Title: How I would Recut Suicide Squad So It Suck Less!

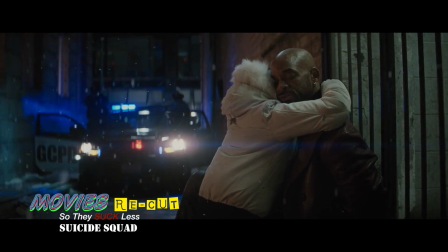16:35 Love you, Daddy. So now we have the man who never misses.
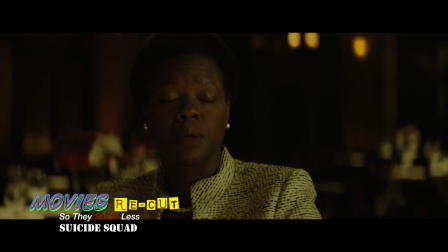16:40 Where'd you put him? Let's just say I put him in the hole and threw away the hole.
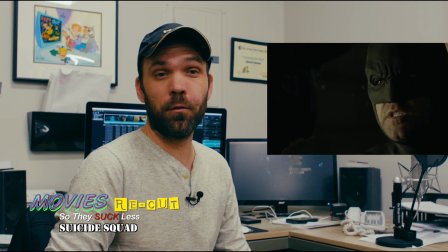16:44 All right, so Batman comes down and attacks Floyd when he's with his daughter in an alleyway, and he's like, I don't want to do this in front of your daughter. Well, it just sounds really friggin' stupid,
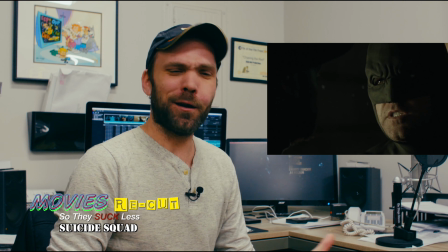16:57 okay? You know, why would you, Batman, if you didn't want to do it in front of his daughter, why would you even attack him in front of his daughter?
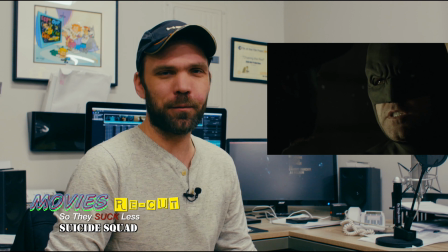17:03 Or, you know, what is he just going to give himself up? That's what you thought? I mean, come on, you know better.
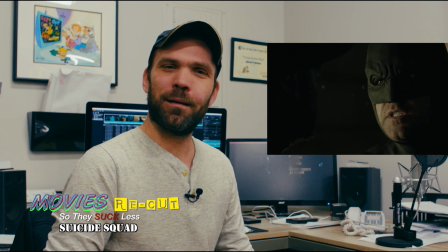17:07 So let's just take the line out and just have Batman, you know, attack him and get through the story quicker.
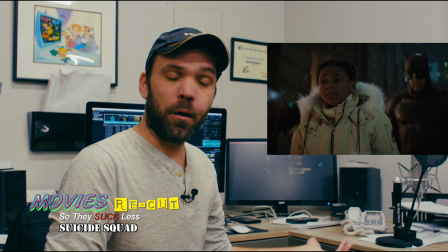17:15 And then I left the part in where she comes out and tells Daddy no,
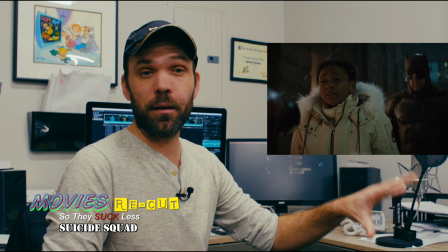17:20 because I think that's a poignant moment on how he got caught, and it works in this moment. So that's left in there.
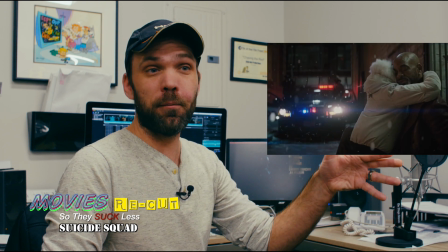17:25 Then we go into showing images of police cars rolling up and him hugging his daughter.
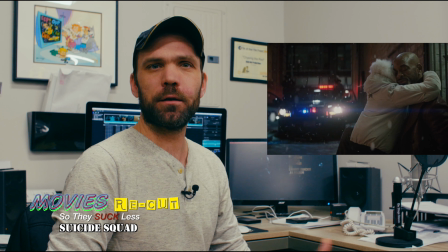17:32 It's just extra time that's wasted. We got it. As soon as he tells his daughter to move out of the way and he gives himself up, that's all we need to see.
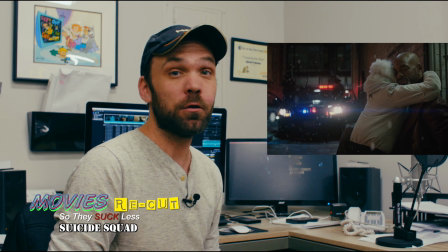17:39 It's time to move on to the next story. We don't need to waste any more time. It's already too long, so we need to find ways to shorten this up, and that was one of the ways I shortened it up. So here's the scene recut. Tell me what you think.
But everyone has a weakness, and a weakness can be leveraged.
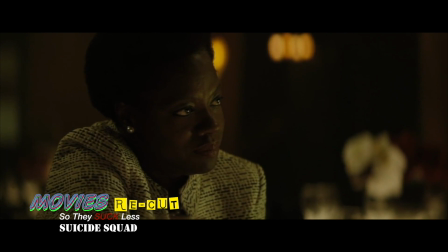17:54 His is an 11-year-old honor student in Gotham City, his daughter. So we watched her and waited.
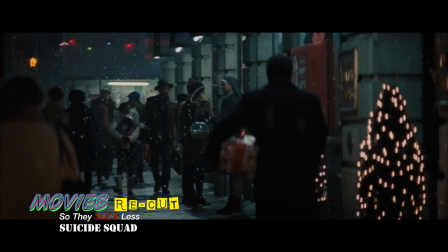18:00 And you caught him? Not me. I just gave an anonymous tip to the right guy in Gotham City.
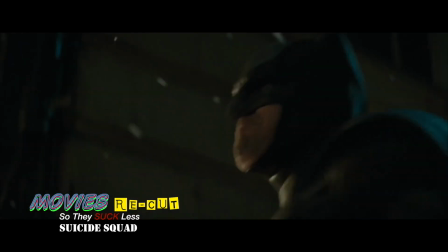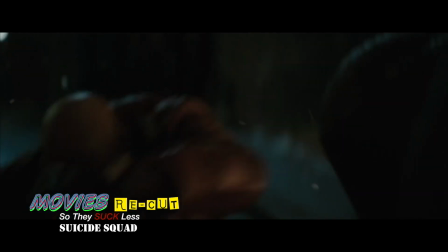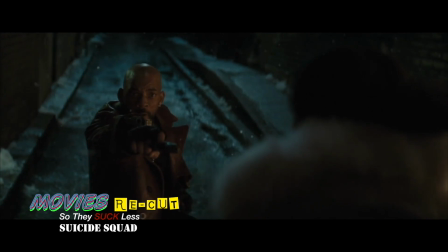18:17 Daddy, please. Zoe, move! Please, Daddy, don't do
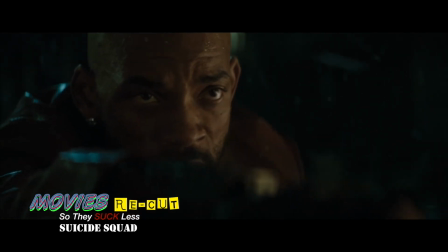18:23 it. Please. Don't do it.
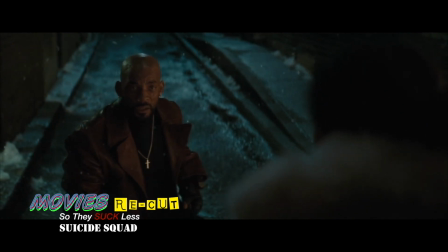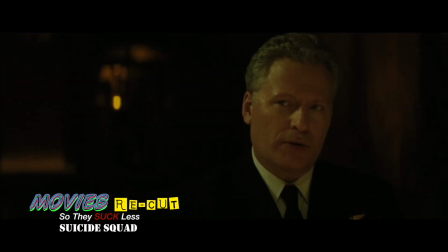18:38 So now we have a man who never misses. Where'd you put him? Let's just say I put him in the hole and threw away the hole.
So the next character description and flashback scene is Harley Quinn. And this is the moment in the movie where it really starts to drag. I understand I used the extended cut, so they added extra scenes, feeling like that this was going to help us relate to Harley or give a little bit more backstory. This is just character description. Characters aren't making decisions for us to make a judgment on who they are. It's just telling us who they are. And Harley Quinn's not making any life choices or decisions that move the main plot of the story forward. So a lot of this is useless, and we need to get through it as quickly as possible. All we need to know is that she's crazier than the Joker, she's a badass, that's why she's on the team, and she was caught by the bat. We need to get through that as quickly as possible. And the flashback scenes with the Joker, they're more about the Joker than Harley Quinn. And they don't relate or give us any insight to who she is or to the Joker's and Harley Quinn's relationship. No insight. Matter of fact, it confuses us more. So the more we can take out and the less we can be confused, all we need to know is she fell in love with the Joker. That's it. We can assume how she fell in love with the Joker because they don't provide us any poignant or motivation or reasoning behind that. And I understand from the comics they didn't either, but you could reveal that through the main plot of the story or through character interactions, not by just telling us. So here's the scene as is, and then I'll just tell you some of the things that I cut.
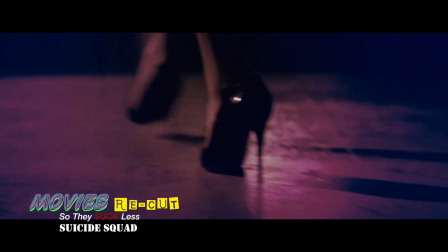20:22 Before she ran off and joined the circus, she was known as Dr. Harleen Quinzel, a psychiatrist at Arkham Asylum.
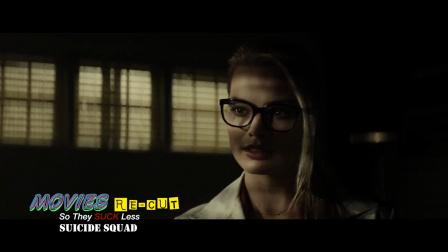20:30 She was assigned to the clown himself. Dr. Quinzel.
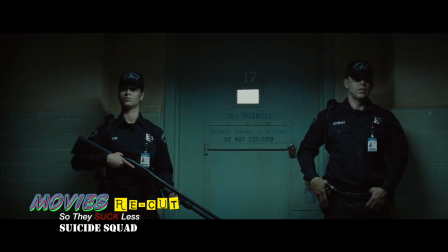20:36 You know, I live for these moments with you. What do you got?
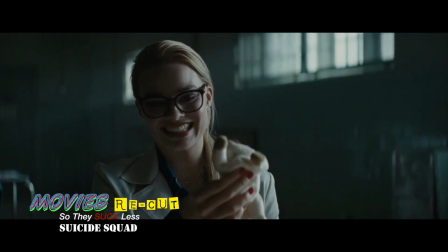20:40 Got you a kitty. So thoughtful.